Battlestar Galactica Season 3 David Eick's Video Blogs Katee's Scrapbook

I didn't look at the report card and go, oh look at the grades I got. I just knew that there was a report card in there and I was like, oh that's a good touch, that's cute.
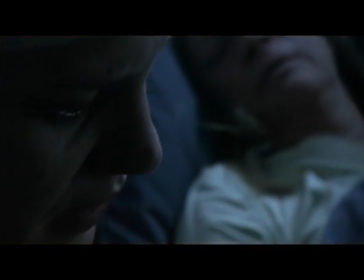I can't believe you kept all of this. Everything.
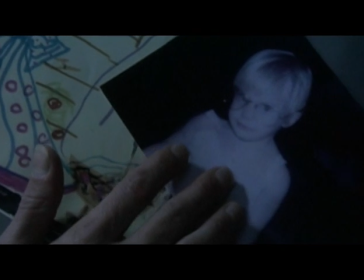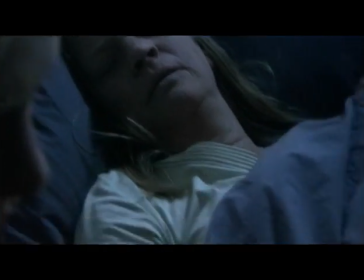Katie Sackhoff, who is our wonderful Starbuck, she goes to visit her mother. And her mother has a few little items that used to belong to Katie. And this is how we create some of the props.
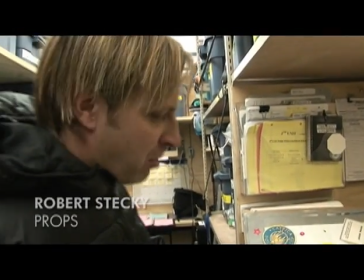Yeah, we had the art department and ourselves and our prop department, they put together a bunch of stuff.
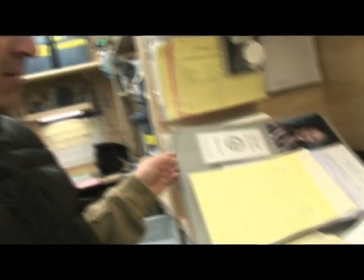Katie brought in pictures, and we just basically made a scrapbook and put it together for the show.
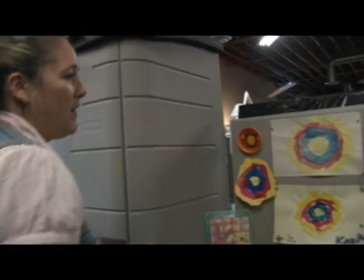This is all stuff that we've got ready for a show and tell,
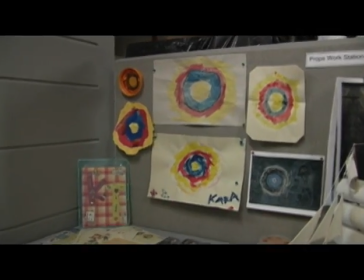which is when the director comes along and the prop master, Ken Harloo, myself, a producer often, first AD, we all go through everything and make sure that it's good so that on the day the director has seen everything and is aware of what we're gonna be shooting with.
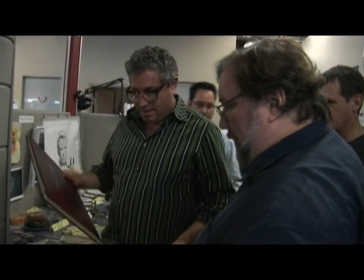It seemed to, I don't know, it kind of read to me like it was more sort of not as nice as this.
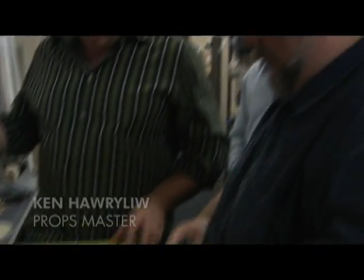I'm thinking maybe what might actually work is maybe taking this and cutting it,
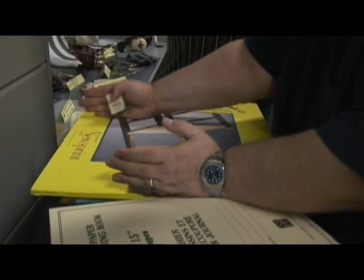we'll do a plain cover and I'm sort of cutting this down a little bit because I like that.
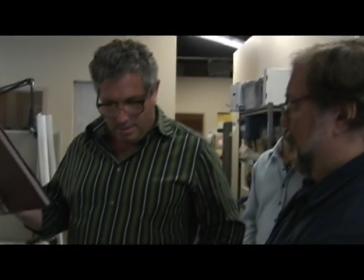I love this kind of paper. I don't think it should look too nice. That's my thought. On set we had to change a few things so we had to completely take the book apart,
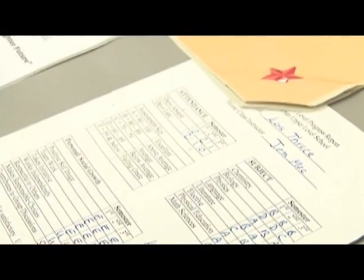make new pages for it, move things around to suit the director's requirements.
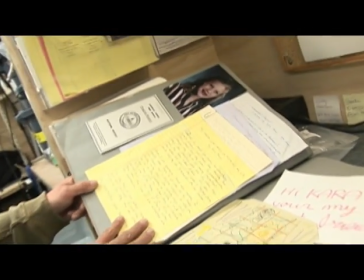And then this was the page that the scene opened up on.
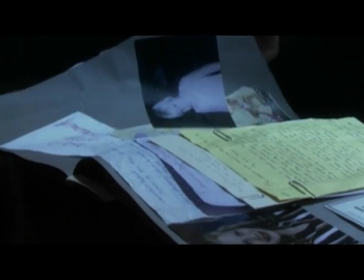It's just some stories about KVU and some more pictures.
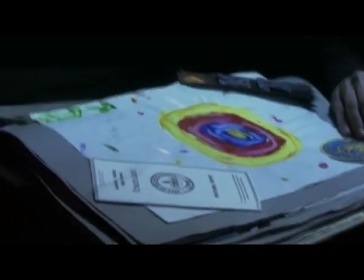And then And this was the featured page of the mandala.
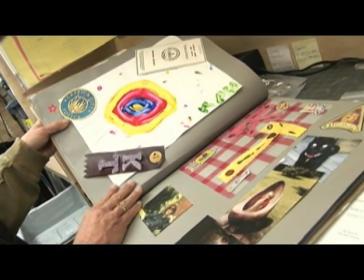A mandala, from what I understand, they're about like the cycle and the completion of something.
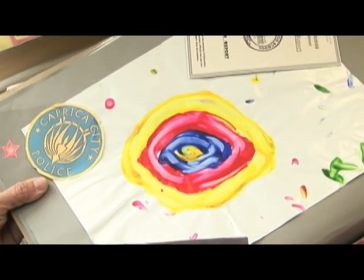So hence the circle sphere-like shape.
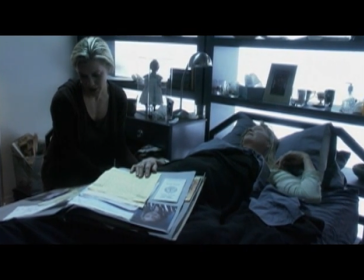I don't, you know, sit there and go, oh look, you know, Kara painted that when she was two or I painted that when I was two.
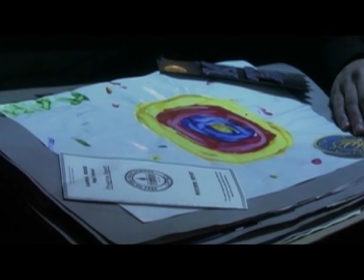I was like, oh wow, somebody's child painted that and it's really cute and it should help me in the scene.
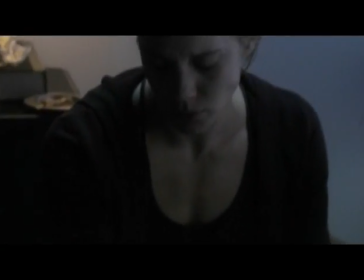The scrapbook, like a lot of our props, are important in the story. So in a perfect world,
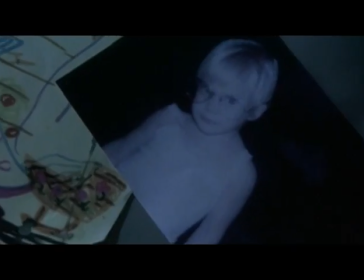something like this will invoke feelings and emotions from Katie because we're also hoping to get some photos of her when she's young.
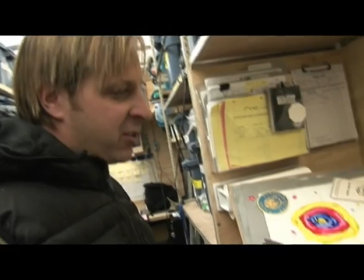When she sees stuff that's personal on here, she could probably fall into the character at the time of the scene and yeah, it probably helps her. It probably helps her out a lot actually. It definitely helps because I can sit there and I can look at the pictures of myself as child and you know there's a picture of me with my father's glasses on in the in the photo album when I was like two years old and and a scene like that helped that picture helped
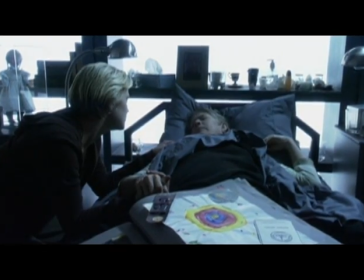like immensely just because it was it was
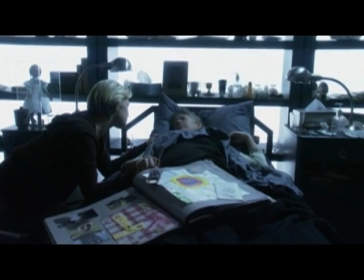something that's so cute and I look back on with fond memories so that definitely like you know there's a soft spot in my heart for that picture so you know to get the tears flowing that helps